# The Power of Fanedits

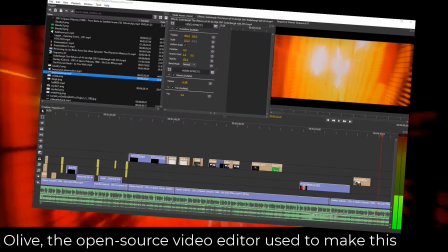[4:05]
With the rise of easily accessible editing software, that cycle is interrupted.
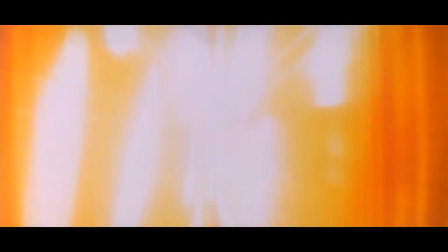[4:10]
All of a sudden, a new creator can pick up that final product and toss it back into the meaning-making machine for a secondary round of edits.
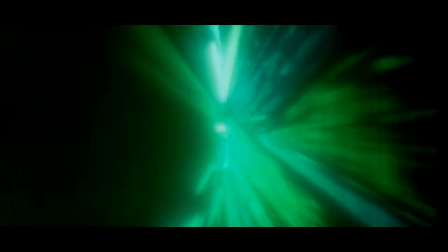[4:17]
To further explain, let's revisit Kubrick and Soderbergh's 2001.
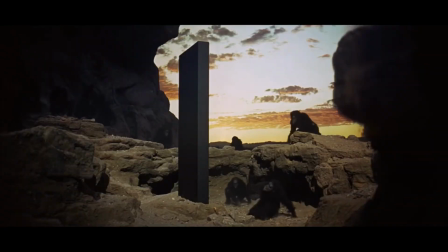[4:22]
Though intentionally nebulous and awfully subjective, Kubrick's 2001 does impart some meaning to its viewers. Taken in tandem with Arthur C. Clarke's novel, which was written concurrently with the film, a message about evolution arises. Kubrick's film is not quite a plodding overview of the human race for some thousands of years, but rather a recurring cycle of infancies.
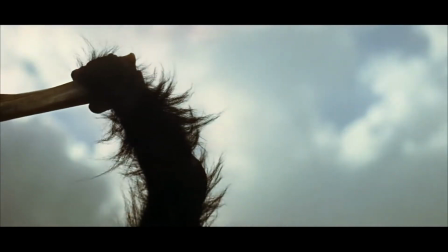[4:41]
The underdeveloped apes learn how to use tools and progress forward.
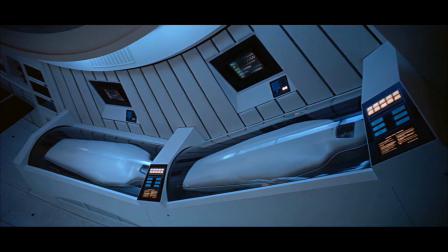[4:45]
The human race develops space travel and reverts to a soft state of infancy, being cared for by robotic servants.
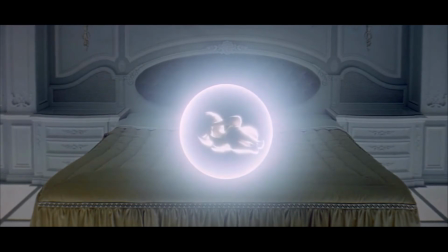[4:52]
Finally, the human race sheds its limited perceptions of space and time,
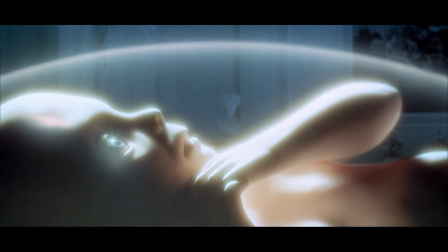[4:56]
and Dave Bowman is reborn as the Star Child. These sequences are the landmarks of Kubrick's film.
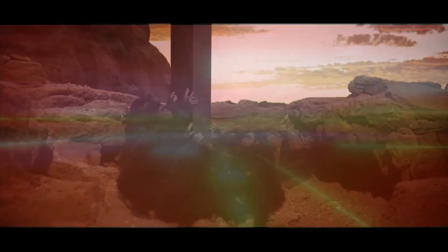[5:01]
In editing Kubrick, Soderbergh manages to inject his own alternative meaning into the film.
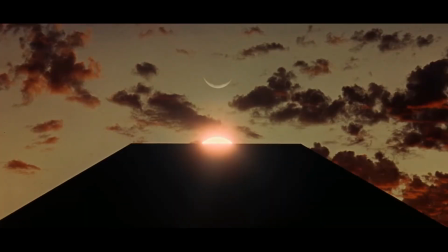[5:07]
Soderbergh opts to insert HAL 9000's eye absolutely everywhere,
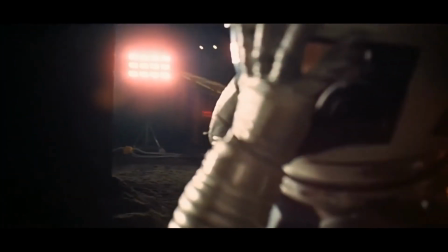[5:10]
implying a sense of omnipresence to the character, and a meaning greater than Kubrick or Clarke ever implied.
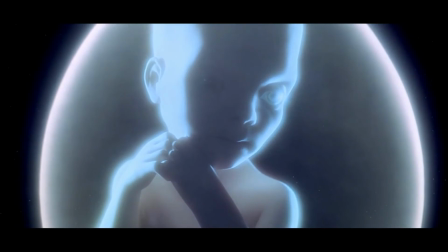[5:16]
He's placed at the birth of the universe, the dawn of man, the discovery of the monolith, throughout the journey to Jupiter, and at the birth of the Star Child.
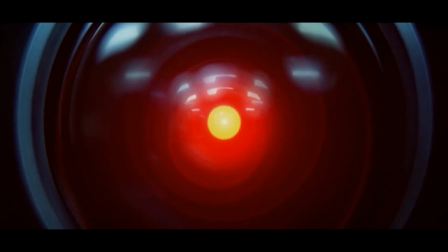[5:25]
Suddenly, the implication about evolution is no longer a series of infantilizations, but a single trajectory,
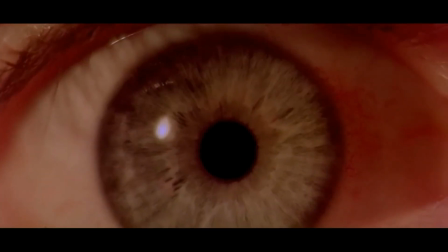[5:31]
guided either by HAL 9000 or some sentient cosmic force using him as its avatar.
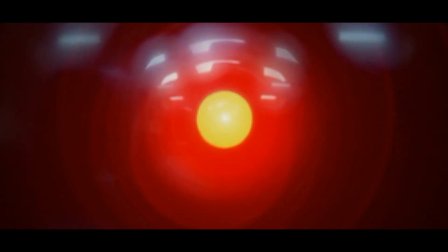[5:36]
And all of this is accomplished without adding a second of new footage.
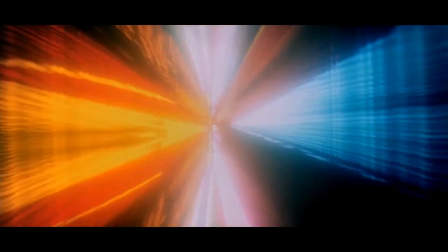[5:40]
Where Soderbergh's edit should be wholly reductive and should only be able to reinforce Kubrick's argument, it manages to significantly change its meaning. The Return of W.D. Rijk is a film that has been filtered through two sets of ideologies, first being produced through the eyes of Kubrick and later refiltered through Soderbergh's. If nothing else, it serves as a fascinating example of the power that fan edits possess.